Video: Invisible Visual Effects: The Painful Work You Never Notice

Hello, it's a beautiful day outside, so I thought I could spend it with you guys here in the room talking about visual effects. So far we didn't talk about one special aspect of visual effects called invisible effects. Nowadays a lot of films use it, so what are invisu... Invisible. So mostly it's all kinds of wire removals or cleanups in the shot, right?
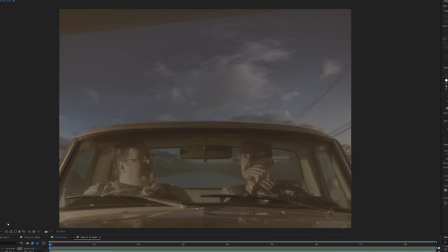So for example, you have something that's period inaccurate in your shot,
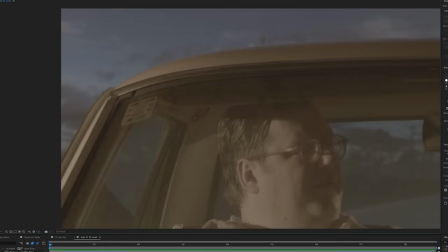like this windshield sticker that's obviously modern and wouldn't be here in the 1960s, So I just clone stamped over it, thus making this scene period accurate. But it can be of course a lot more complex than this.
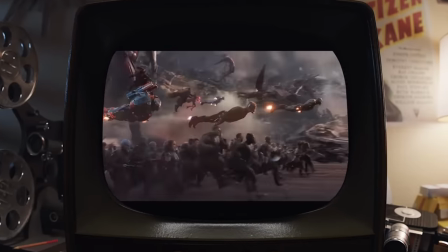When you see a shot like this, you obviously know it's in effect because such a location or event doesn't exist and therefore couldn't be filmed.
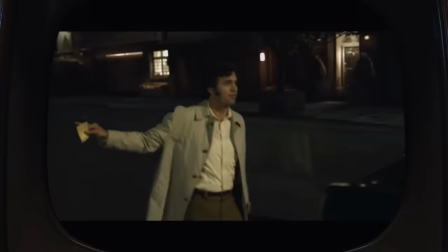So obviously it's CGI. But what about this shot? It's just a shot of a guy on the street.
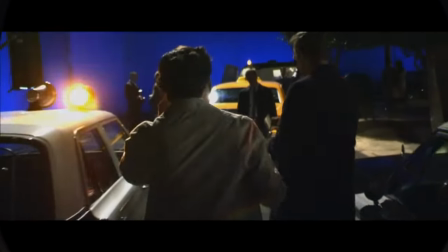Nothing special about it, right? Except the whole street is CGI. This is from a David Fincher film called Zodiac.
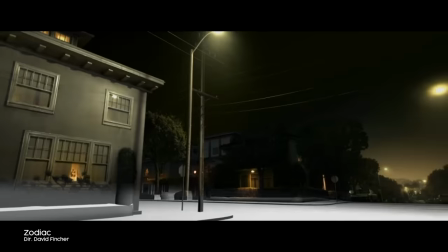It's a great film if you haven't watched it. They needed to recreate that exact street as it appeared in the 60s.
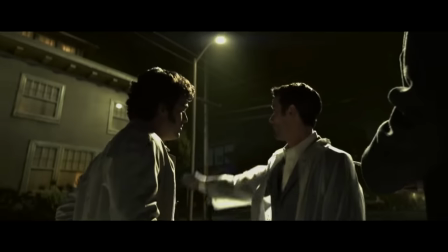And instead of actually building half of the neighborhood, they decided to do it with visual effects.
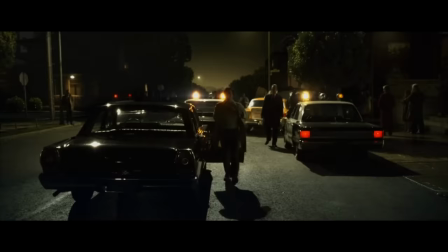And back in 2007 when this thing came out, I remember being totally mind blown by this.
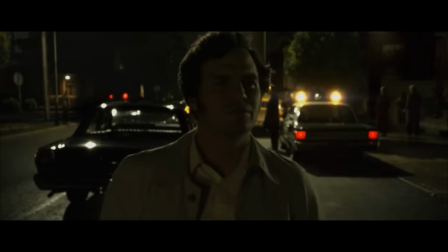Because nobody's ever seen anything like that before. Everybody was talking about it, right? This scene has tons of visual effects in it.
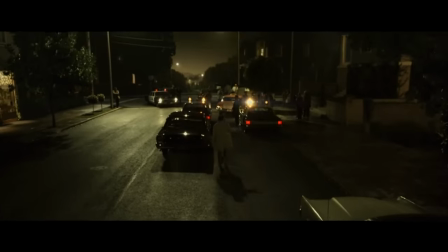And you're looking straight at them, but you don't really see them. So for this episode, let's look at some invisible work that we did in our film. Nothing as spectacular as Fincher stuff. but not necessarily less cool.
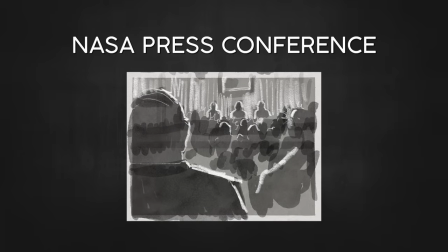The scene that probably needed most invisible effects was the NASA press conference.
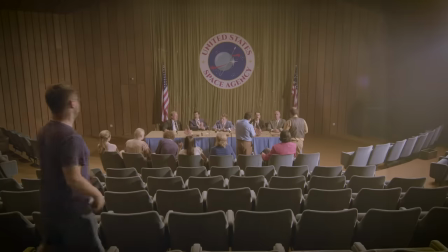There was this establishing shot and the widest lens that we had on that filming day was this one.
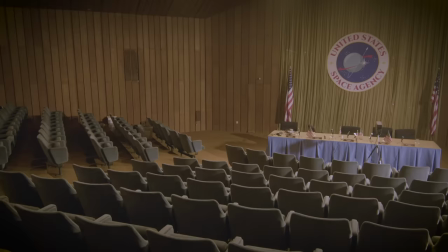Dino and me felt the shot is not wide and impressive enough, so I told the camera guy to film every part of the room, left and right and up and down,
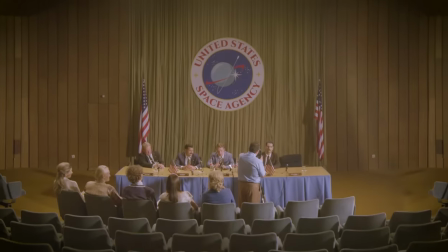and I could then extract an image out of every angle and stitch them into one ultra-wide shot.
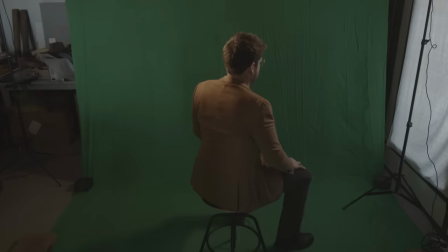But there was no audience in the seats. So we filmed our friends again, turning them slightly for each take, so that I could get every body angle that I needed.
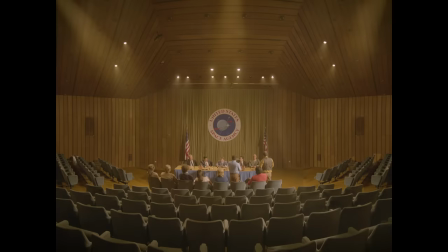And then it was just a matter of painstakingly populating the auditorium. And of course we only had 8 people, so they are repeating many times, but I tried to arrange them in a random fashion so it's not noticeable.
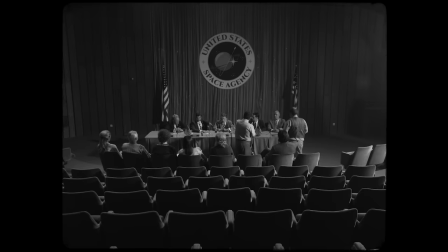It's also a pretty dark shot in the end, so I was pretty sure it's gonna work. This is the shot that the camera originally filmed, and this is the VFX shot. You gotta agree that it's much more impressive. Another invisible, but also incredibly stupid effect that we needed to pull off was this one.
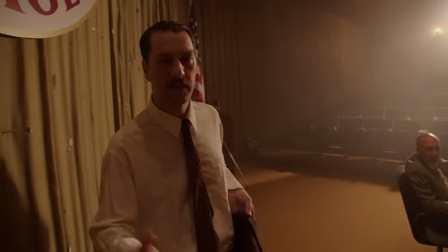They're doing some school plays and something, you know, in this space.
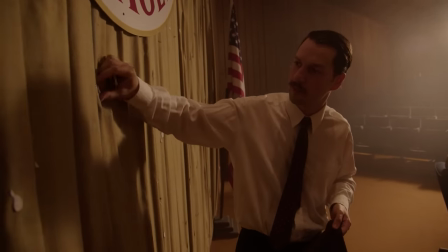So they glue a lot of stuff on these curtains and there's so many leftover paper and it looks like shit in the shot.
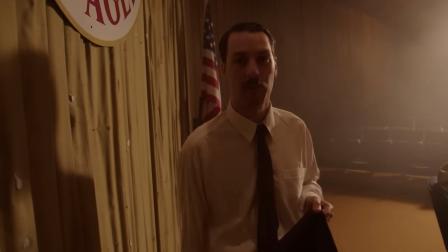And we'll probably have to delete like a hundred of them in post. And I was completely right about that.
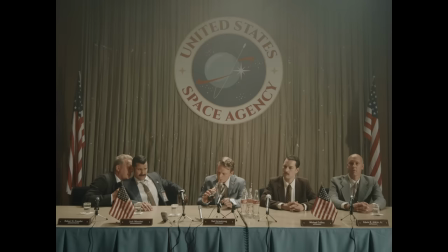This is how the filmed shot looked.
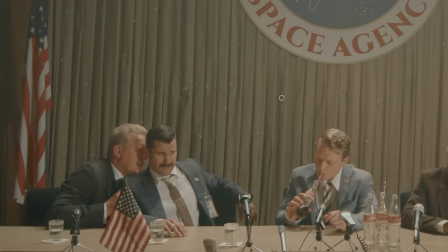And it just wouldn't be appropriate that an event of this caliber has dirty curtains. so I clone stamped these dirty patches one by one for each individual shot. Thankfully our whole directing style for this film was pretty static and the camera was locked off in these shots which made it a lot easier.
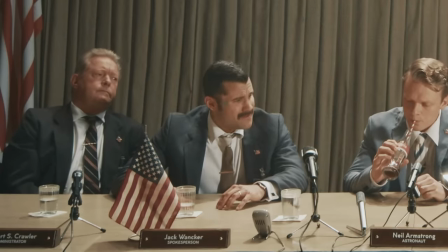The problem though was that the actors moved as they acted and the stamped parts would show over their faces and the only way to fix that was to rotoscope them back on top of it.
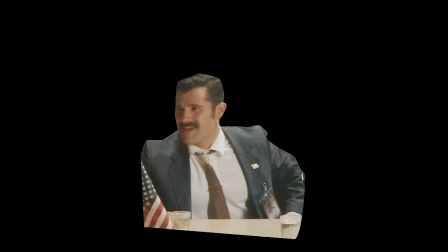Rotoscoping is a technique of tracing a person or an object frame by frame and thus isolating it from the background and it's a major pain in the
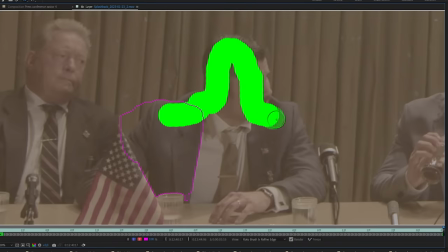Now there are some AI tools that can help with rotoscoping and I did use them for some easier shots. They basically try to recognize the shapes on screen and separate them from the background, but they're still not that smart unfortunately.
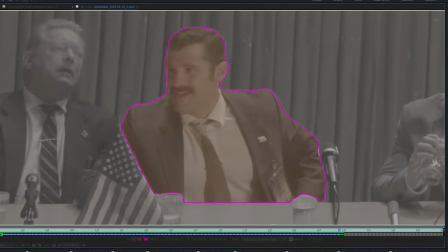Every few frames they screw up and then you have to fix it all the time and in the end you get a flickering edge that simply doesn't look good.
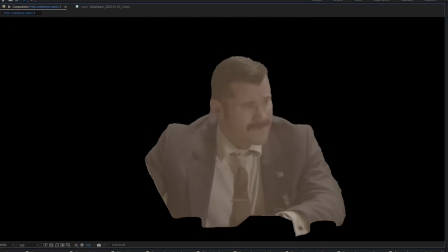So I could use it sometimes, but for the cases where it needs to be pixel-perfect there's no other way but to do it manually.
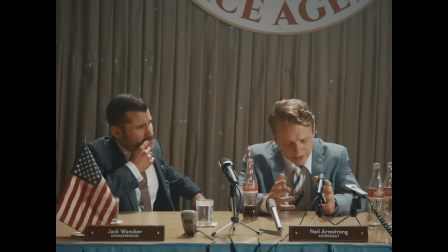So once again this is the original shot, then I covered the ugly dots, but now when the actors move, they go under the cleaned elements, so I needed to rotoscope them and bring them back over the clean background. And the same boring process was done for every shot, until I came to this one.
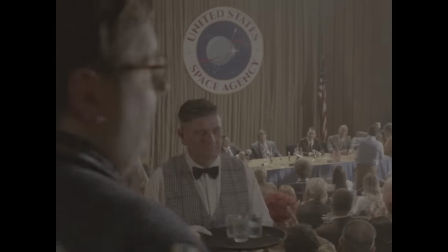This shot is pretty cleverly filmed, because we only had about 20 extras on that day, and we arranged them here on the right side.
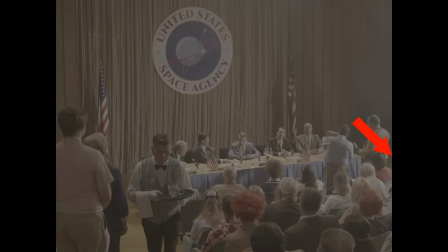There's literally no one out of frame here, and on the left side we placed a few standing extras,
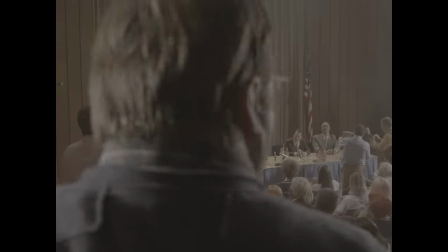and as the main guy enters the shot, he stops on the left at just the right time, hiding the fact that there's no one there.
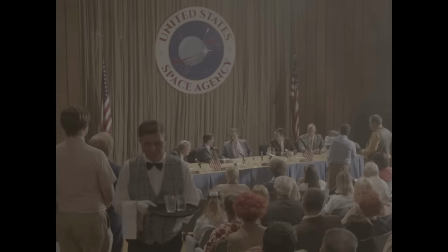You can perhaps see the empty chairs for just a few frames but all in all it works great. I'm actually happy that it shows because I like seeing revealing mistakes like this in other movies you know it just shows you how things were done so it's like sometimes it's good to leave some of these things in.
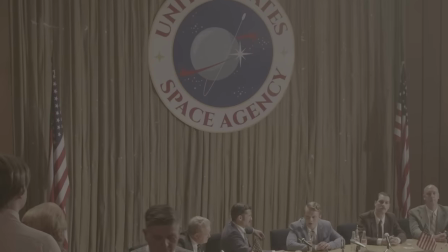Anyway we had to clean that damn curtains again but this one was much harder. First it had a moving camera.
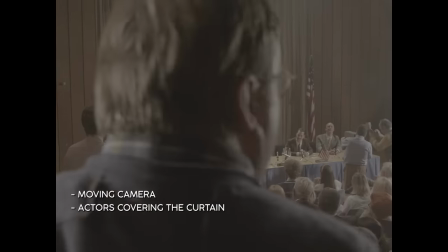Second the actors were walking all over the shot And third, at the end of the shot, the curtain goes out of focus.
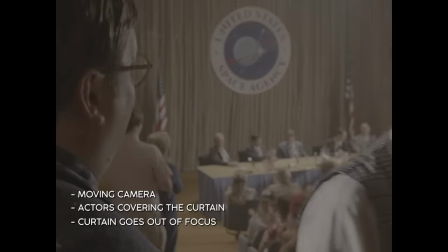All very problematic things. I had a ton of work on the other million shots in this film, so I asked my friend to do this one, and he approached it in a pretty clever way.
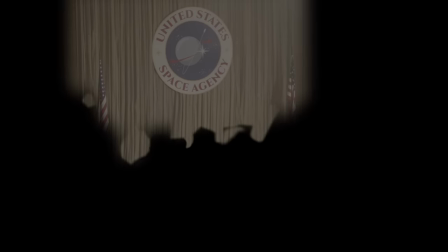He just cleaned the first frame of the curtains, and then tracked the camera move, and attached that frame to it.
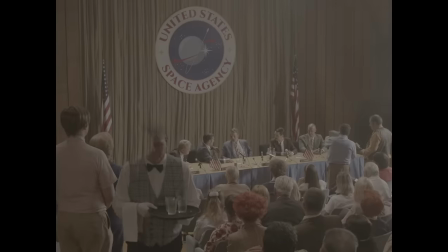So basically, throughout the whole shot, you are looking at only one clean image of the curtains. Of course, it's not that easy.
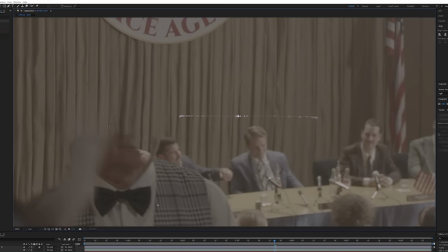He had to manipulate it a little bit, warp it over time, so it would match the actual footage. and of course match the autofocus blur that happens at the end of the shot.
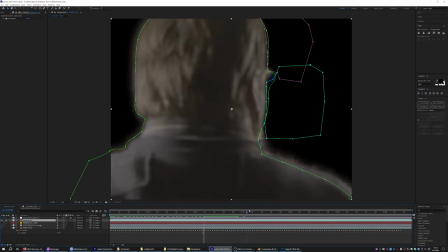And as always, painstakingly rotoscope the characters that walk over it. There's just no avoiding that.
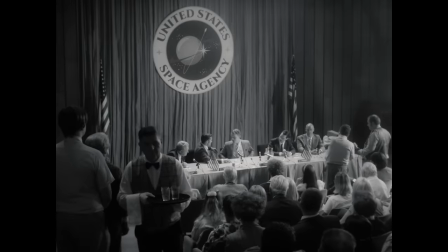But it all worked beautifully.
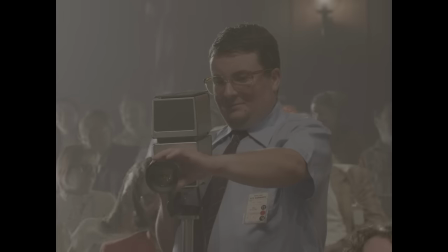Alright, here's the next shot. And I'll play it a few times and you try to guess what I did here. Can you guess? I hope not, because that would mean I did my job poorly. Here's how the shot looked originally.
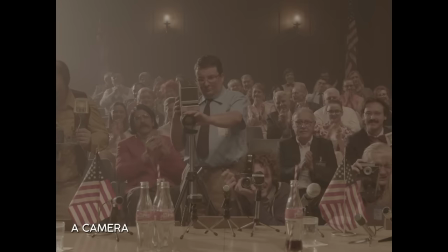This was filmed at the same time as this white shot of the audience. and this one was obviously the priority, and all the extras were positioned to make it look good for the A camera.
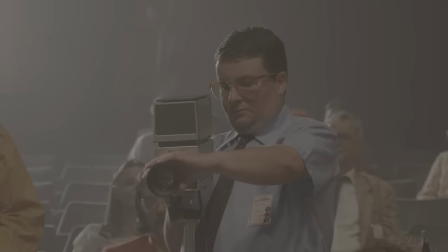But since we always had a B camera on set, we said to the operator to film some close-ups at the same time.
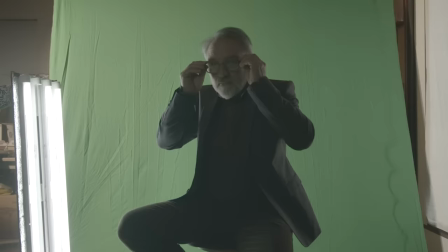And of course, in this shot, he was missing some people. So one day when my parents visited my studio, I jumped at the opportunity and filmed them on green screen.
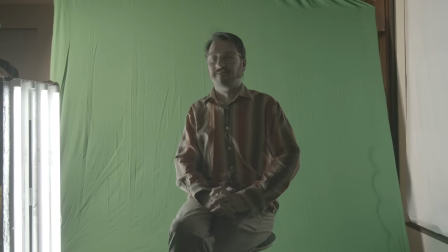As well as my wife and myself. I always take any opportunity to make silly faces, of course.
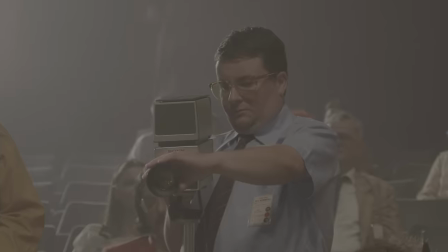Anyway, the main thing here was to match the lighting.
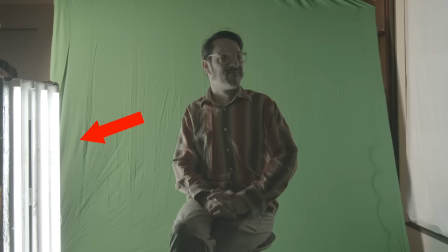I saw that in the original shot people have white backlight from the left, so I recreated it as best as I could and I just composited my family into the shot.
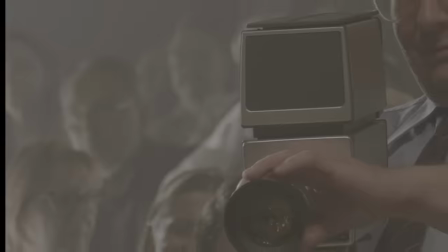It's of course very important to match the blurriness and grain in shots like these and while I was at it, I placed a lamp on the wall to make the shot richer.
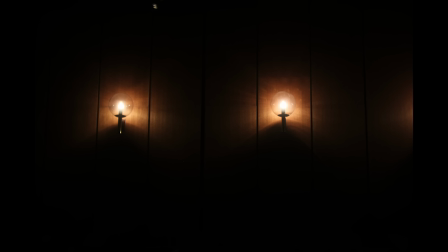I actually photographed these lamps while we were filming on location with that exact intention and I also composited a couple of them in the white shot as well.
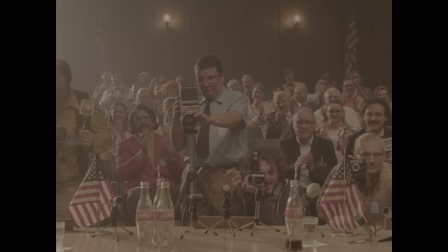It just makes the shot better, doesn't it? It bugs me so freaking much that they're not perfectly centered in the shot, but unfortunately there's nothing I could do,
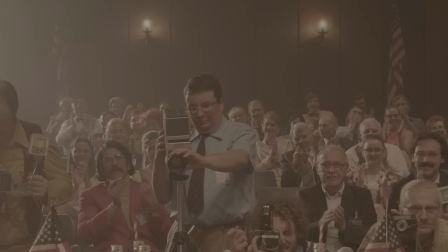because the placement was dictated by these lines between the panels, and I just couldn't do anything about it. I know I'm obsessing about these things probably too much, but that's how I am.
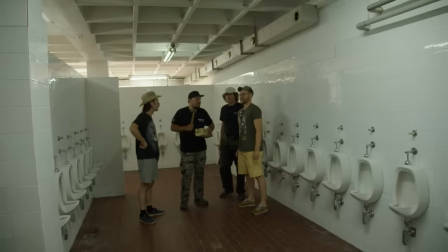The toilet. We are back in the toilet.
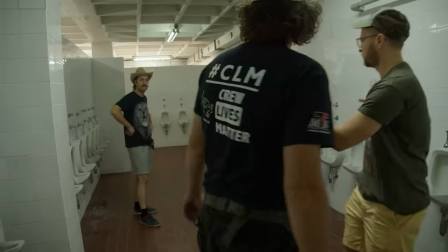We were super lucky to find a location like this, with two symmetrical rows of urinals, but the problem again was that the widest lens we had captured a shot this wide.
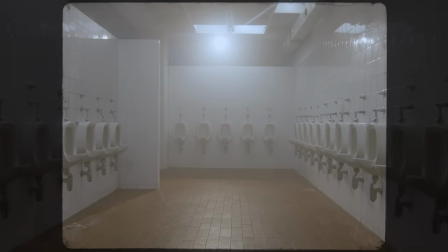In 4.3 format you lose the sides and immediately the shot is not as impressive.
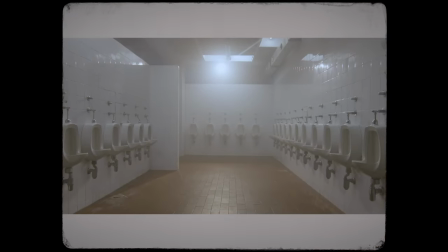So I scaled it down to be able to see all the urinals and then logically I was left with a task of extending the bottom and the top parts of the shot.
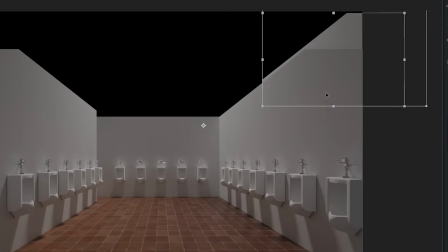If the walls were for example just white plaster, no problem. You just copy a piece of wall, feather the edge a little bit and it should blend seamlessly.
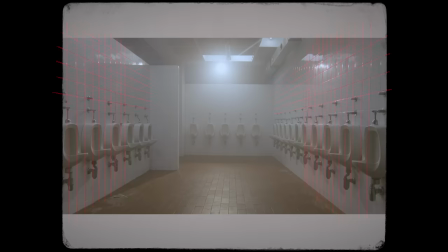It's pretty forgiving. But when you have a geometrical texture like these tiles here and the lines really have to be perfect, it's much harder.
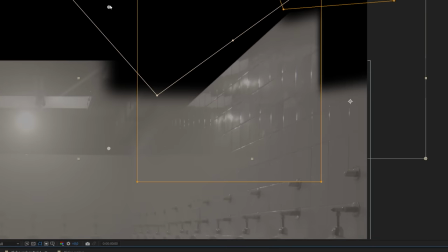So I would take a piece of the wall and then I would have to tilt it and stretch it, you know, massage it until the lines matched.
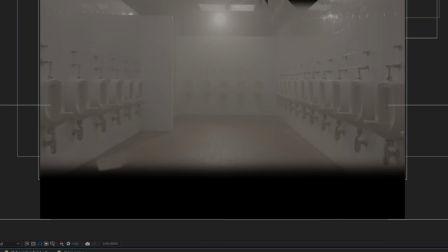And then the same thing for the left side and the floor. Now the ceiling was another story.
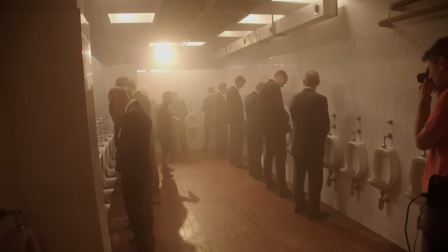We needed a backlight to illuminate the whole scene. And the only place we could put it was here.
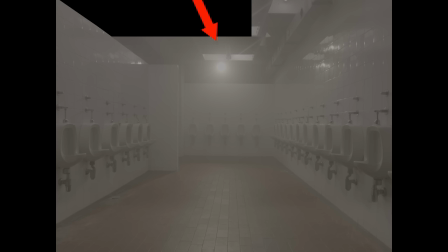It was in the shot. And that was unacceptable. So for this, I figured it was much easier to just recreate the whole ceiling in 3D.
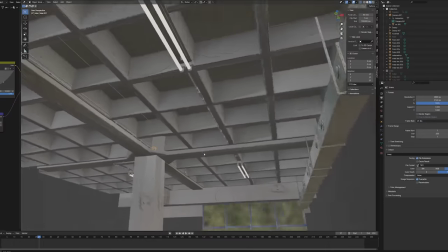I referenced the photos we took during location scouting and I modeled the ceiling in Blender, complete with all the lights and ductwork.
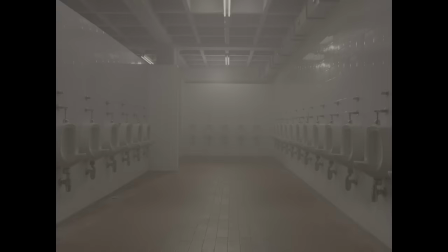It wasn't really hard to composite it into the shot, and with just a few layers of fog and glow, it looked pretty good.
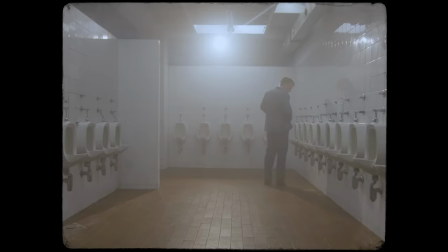Here's the original shot and the finished one.